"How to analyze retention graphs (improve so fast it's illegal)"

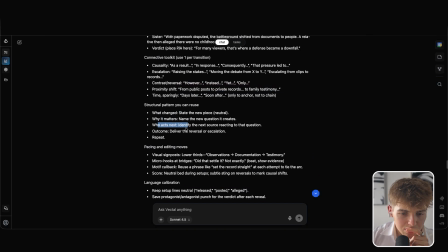[24:49]
Structural pattern you can use. What changed, why it matters, who acts next. Outcome: pacing and editing, language, keep setup lines if you must use.
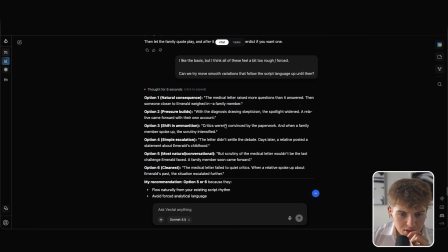[24:57]
And yeah, like this sounds more natural. Since the document, the letter didn't said, yeah, this is also like better with its more open nature. The medical letter failed to quiet critics when the letter spoke about what the situation escalated further. Yeah, I don't hate these.
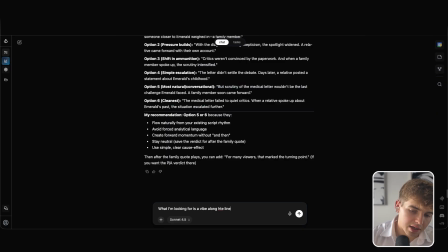[25:12]
What I'm looking for is a vibe along the lines of, because she released a fake document, her sister wanted to do the right thing and set the situation got a lot more spotlight, even reaching her sister,
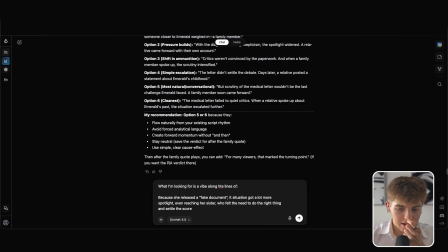[25:31]
who felt the need to do the right thing and settle the score based on her knowledge. This is the core concept I would like to get with the script, but this version is shit/lengthy.
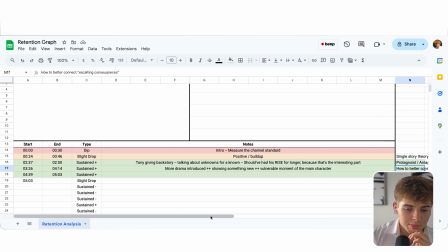[25:45]
But you can see here how long into the video we are, and we haven't made like much in the analysis, but how much information you can get from so little.
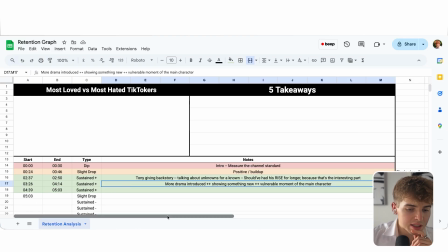[25:54]
I watched like 5 minutes of the video, not even like 4 minutes, and I'm like just able to completely break it down and go in depth.
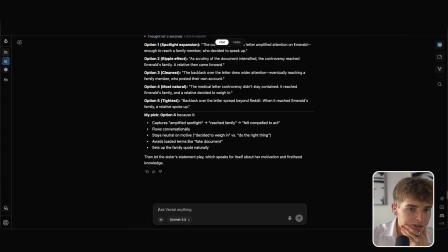[26:02]
Like just thinking is so underrated. Yeah, like this is nice. Yeah, I like this one the most, if anything.
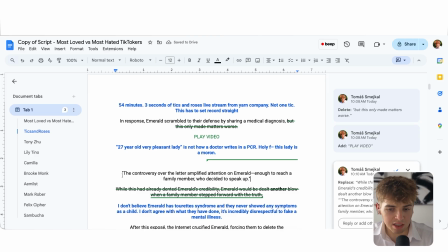[26:11]
But it'll be the controversy over that amplified attention on Emerald enough to reach a family member who decided to speak up.
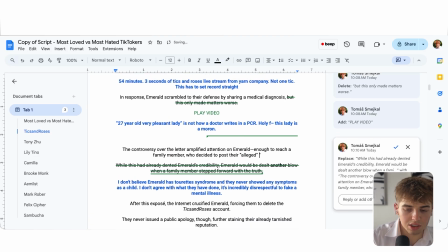[26:18]
And then we can also do something with the alleged, who decided to speak up about their alleged experience. I like this addition because I think it makes it more suspenseful, because it adds more like, oh, so is it real, is it not real, and kind of makes you question instead of like being definitive.
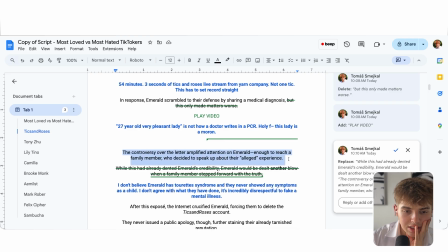[26:34]
But yeah, like I just spent 10 minutes or what just on rewriting a single line. Just so much value in the attention analysis.
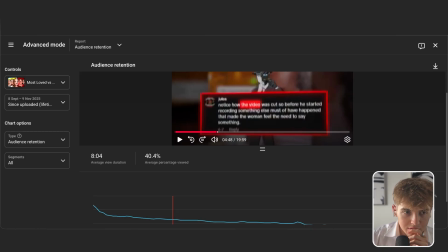[26:40]
Okay, let's continue. And this one I think is not something that could be analyzed too much.
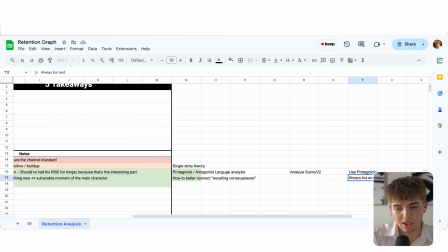[26:45]
I'm gonna add always but and therefore it with. So my answer to how do I use more but and therefore was use more but and therefore.
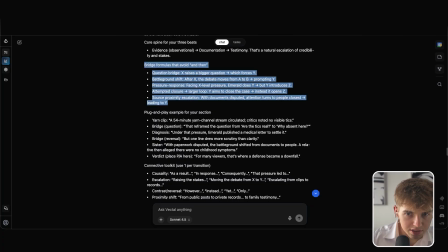[26:54]
Nice. Plug and play. Bridge formulas. Just some examples. I also can share it with the writers. Oh, they are gonna hate me so bad. Oh, they are gonna hate me so much. Fuck. Okay, let's continue.
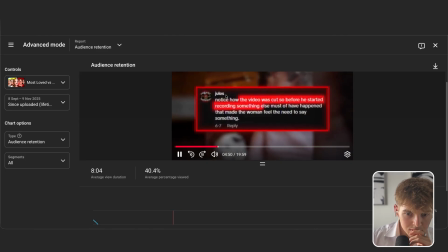[27:05] It was cut, so before he started recording, something else must have happened that made the woman feel the need to say something.
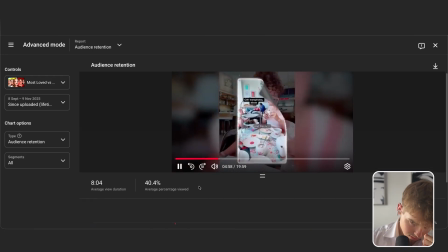[27:11] Since that moment, Lily would lean harder into conflict, with the content slowly shifting from food reviews to instances of getting misgendered.
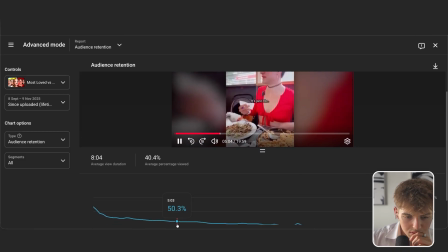[27:19] The person who gave me this called me sir. Just like, it kind of just hurts a lot to get caught.
Yeah, for this part, I think this is just great neutral language. Keeps the suspense high. The drop here, 5:03 until 5:15.
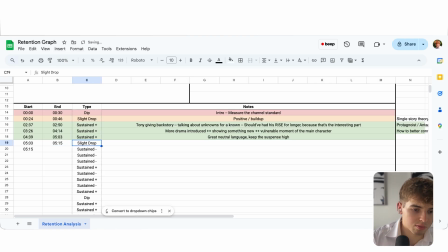[27:35]
It's a super minor drop, and so it's not even like worth analyzing too much, but I might as well. Might spark a new idea.
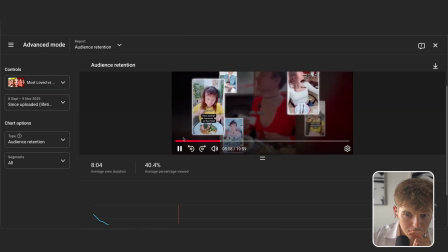[27:41] Called sir. These displays of entitlement started upsetting the community.
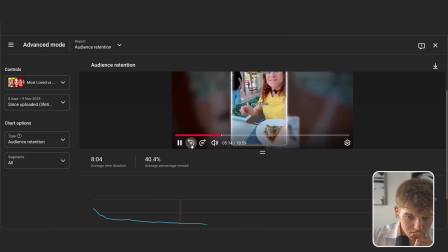[27:45] But instead of stepping back, Lily took things to a more just like, it kind of just lean harder into conflict,
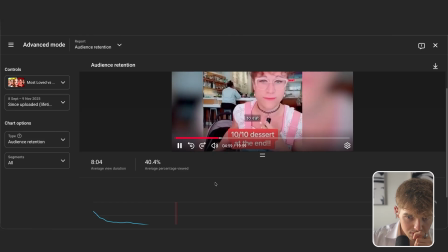[27:51] with the content slowly shifting from food reviews to instances of getting misgendered.
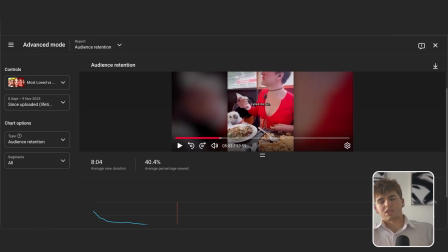[27:56] The person who gave me this called me.
Okay, I think this is just spoiling what happened, so it should have just not been said.
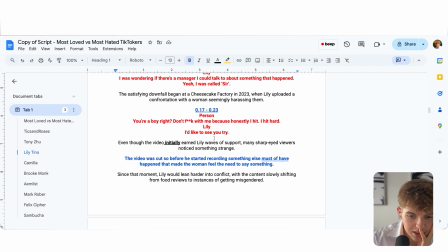[28:02]
I would assume what should have been done here is to something else.
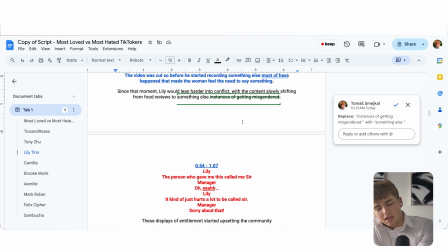[28:07]
Yeah, maybe not something else because it might be too vague, but I think the misgender, it was obvious in the clip, or the clip maybe shouldn't just have been played.
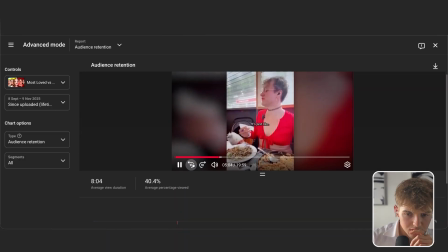[28:15]
Is it also, we even cut this clip, I believe.
Sir, just like, it kind of just hurts a lot to get called sir.
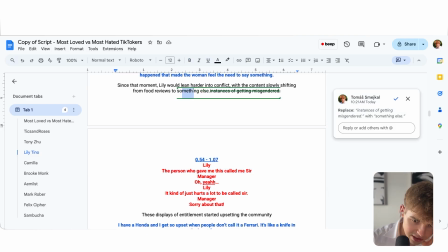[28:22] These displays of...
Yeah, we did even cut it, but I think it just could be something else. But these displays of entitlement started upsetting the community.
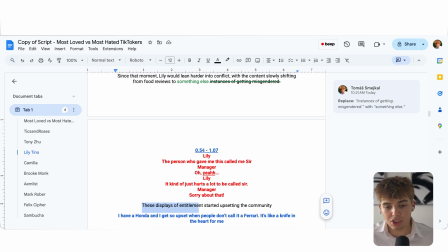[28:29]
This is good because it's like still following the show, so like this shows what is happening, and this is labeling it. Okay, that makes sense. I think I'm gonna end it here. Just don't want to get it too long, but hopefully if this was valuable, like the few snippets.
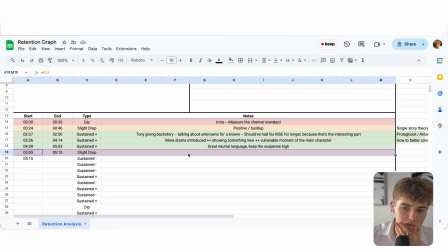[28:42]
Again, for this, like you saw the process.
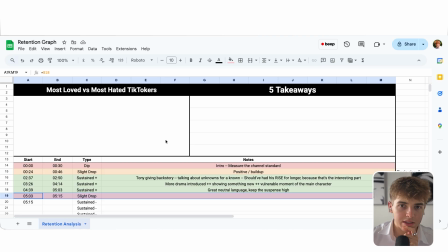[28:44]
I'm very likely gonna do this much more often because it's kind of like infinite goldmine of just like having the data at hand, then being able to analyze it, draw conclusions, and then share it with the entire team and you guys.